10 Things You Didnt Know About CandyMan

I for one have a terrifying phobia of bees, as I'm allergic to them, so there's no way you're putting any of those bees in my mouth, I tell ya! So that really makes me appreciate Todd's efforts there.
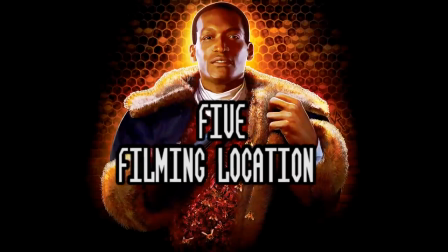523s
Number 5, Filming Location.
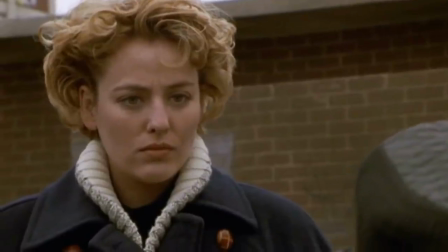528s
Candyman was filmed around Chicago. The production wanted to use a real housing estate that had real difficulties, and so it was decided to film at Cabrini Green,
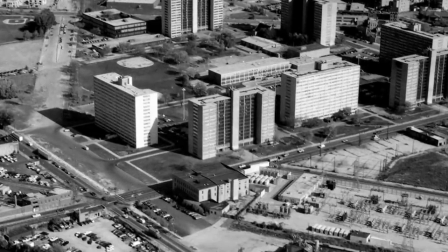536s
as upon doing research, the production was told the estate was quote, the absolute worst place to live in the city.
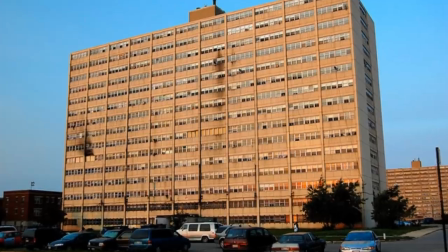543s
It was felt the estate was perfect for the movie, as it was beaten up and run down, and full of street art and neglect, and it was known for its gang violence.
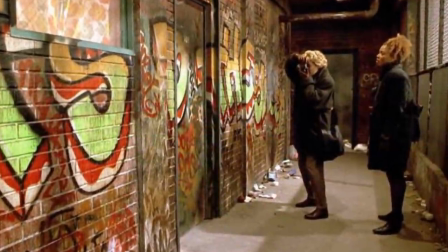552s
I don't know, maybe I'm just weird, but on film it has a sort of raw beauty about it, and feels very atmospheric.
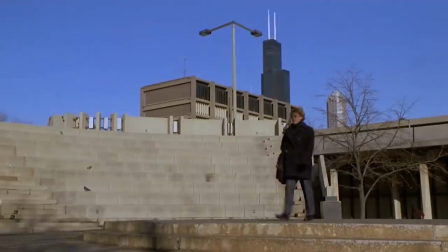559s
When the cast and crew first started filming at the location, they were told they could only visit the estate with police officers escorting them in plain clothes,
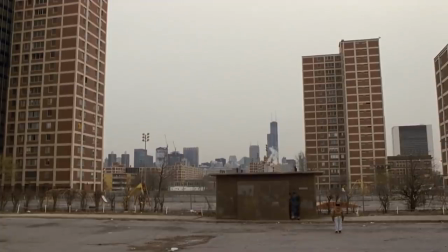568s
as Cabrini Green was considered so dangerous. But there weren't any issues or problems that took place on the location.
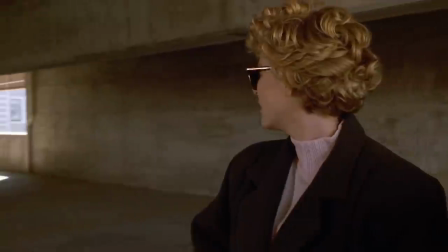574s
In fact, some of residents of Cabrini Green even acted as extras on Candyman.
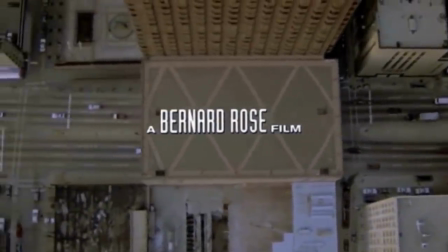579s
The movie's introduction was quite groundbreaking for its time, as we see an aerial shot which looks straight down on the streets of Chicago.
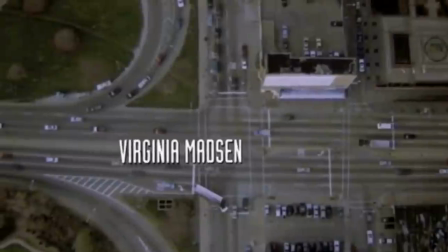587s
It actually really looks kind of unnerving and this shot always made me feel a bit uncomfortable, like I'm telling you this always gave me vertigo.
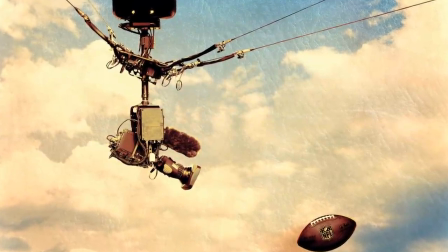595s
This shot was achieved thanks to Skycam, which was a relatively new technology at that time, and mainly used in sport broadcasts. But thanks to Candyman, it was proven that the technique could effectively be used on film too.
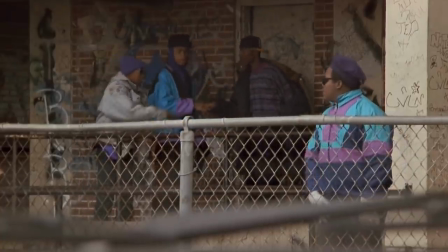610s
As for Cabrini Green, well, the estate ended up getting demolished in 2011.
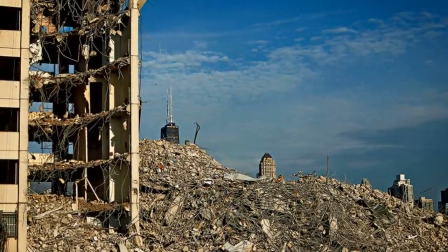615s
Now, not being American, I don't know anything about Cabrini Green, and so if you do, let me know.
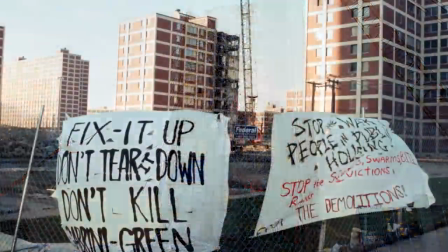620s
Was it as bad as it was being made out to be, or was there some exaggerating when it came to the whole cast and crew can't go without police escorts thing?
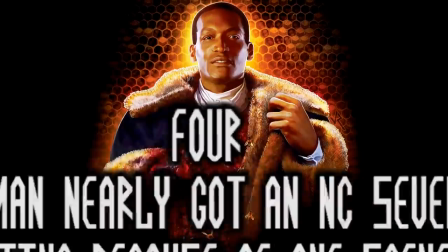628s
So, yeah, let me know. Number four, Candyman nearly got an NC-17 rating because of one scene.
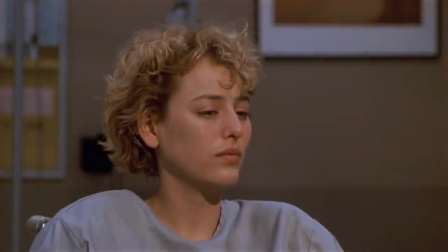637s
One of the most shocking scenes in Candyman is when Candyman kills Helen's doctor.
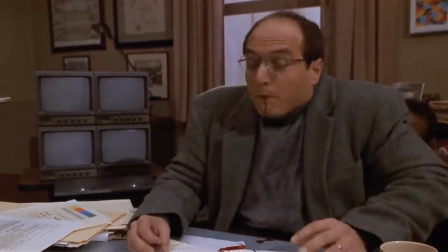642s
Even though I've seen this movie tons of times, this scene just always catches me off guard,
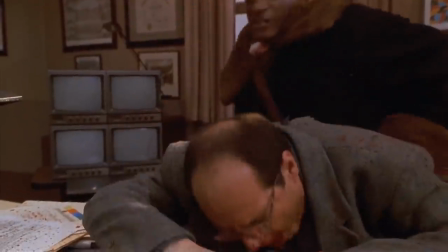648s
and literally makes me fly out of whatever seat I just so happened to be sitting on at the time.
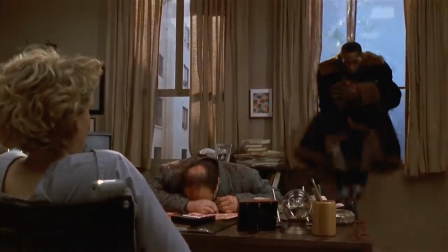652s
And I think it's still just as horrific now as it was back in 1992.
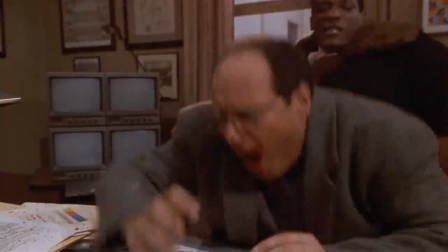657s
However, for the American release of Candyman, this scene had to be drastically cut, as it It was felt to be too horrific,
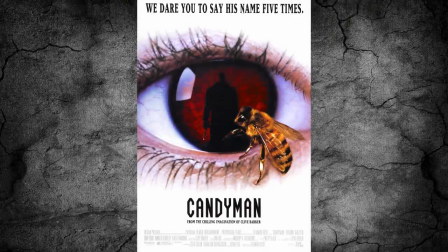664s
and that the scene alone would see Candyman hit with an NC-17 rating, which would lead to a big drop in box office numbers.
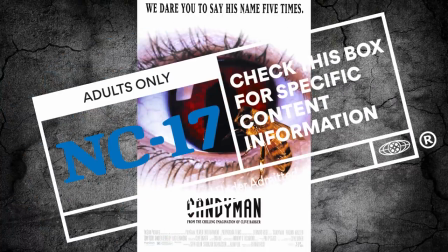671s
So in order to get the desired R rating, cuts had to be made,
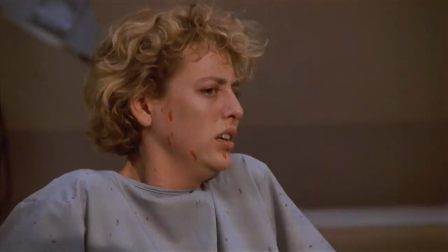675s
so instead of seeing the Candyman killing the Doctor, we cut back to shots of the Helen character screaming.
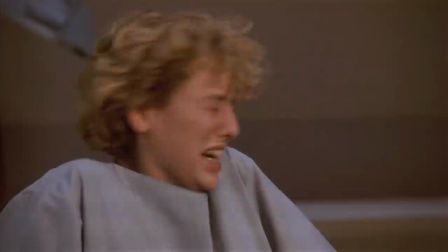681s
But to be honest, I don't even think you need to see anything because the sound effects that are used are still pretty gruesome and horrific.
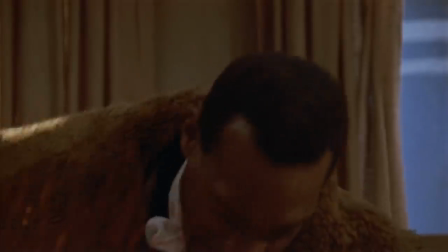687s
So with those sound effects alone, you kind of know what's happening. You don't need to see it.
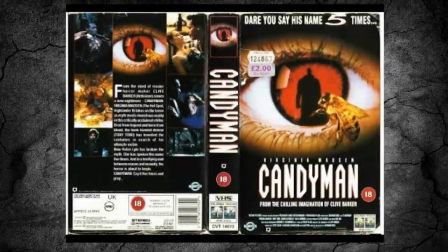692s
However, the scene was left intact for its UK release, which is interesting because it's usually the other way around.
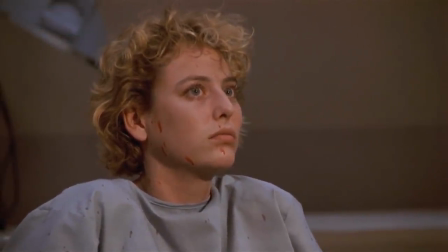700s
As back then, it was usually the UK versions that had to have the nasty bits cut out, especially in that post-video nasty era.
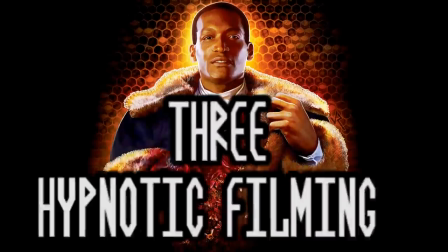709s
Number 3, Hypnotic Filming.
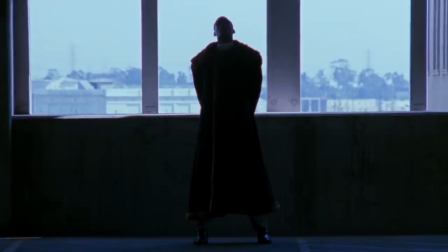713s
Another standout moment in the movie is when Helen comes face-to-face with Candyman for the first time.
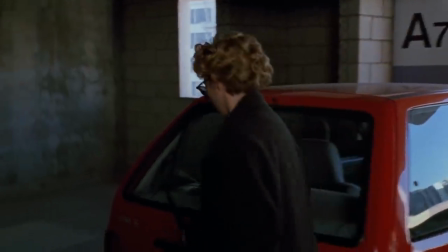719s
On a side note, just how haunting is Todd's voice?
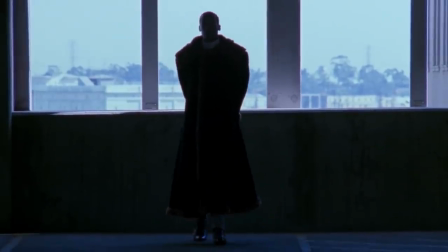725s
It's calm and yet really threatening and intimidating at the same time.
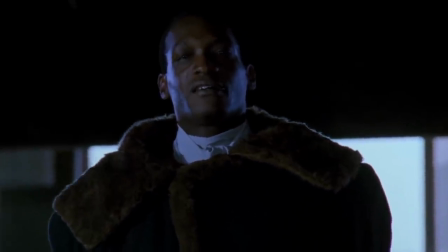729s
The whole scene is very powerful and hypnotic, to the point where Virginia Madsen herself appears to be under a trance.
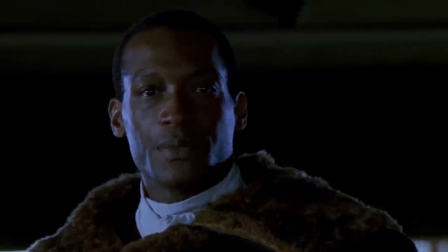736s
Well, in actual fact, she was.
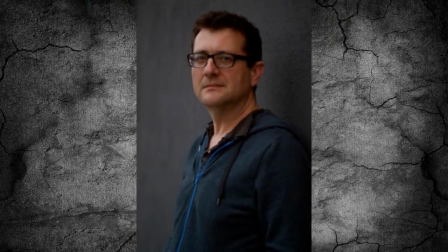739s
Director Bernard Rose wanted to avoid the usual horror movie cliches of seeing characters screaming all the time,
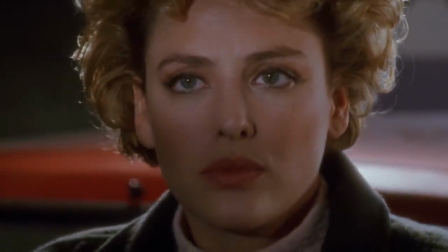745s
and for the presence of Candyman to be so overpowering that it hypnotises Helen.
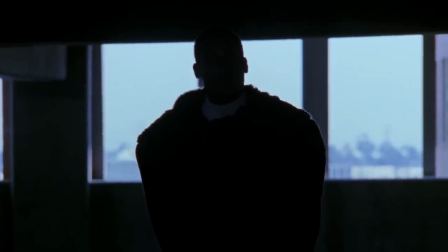750s
Well, behind the scenes, a hypnotist was hired, and he did indeed put Virginia Madsen into a trance.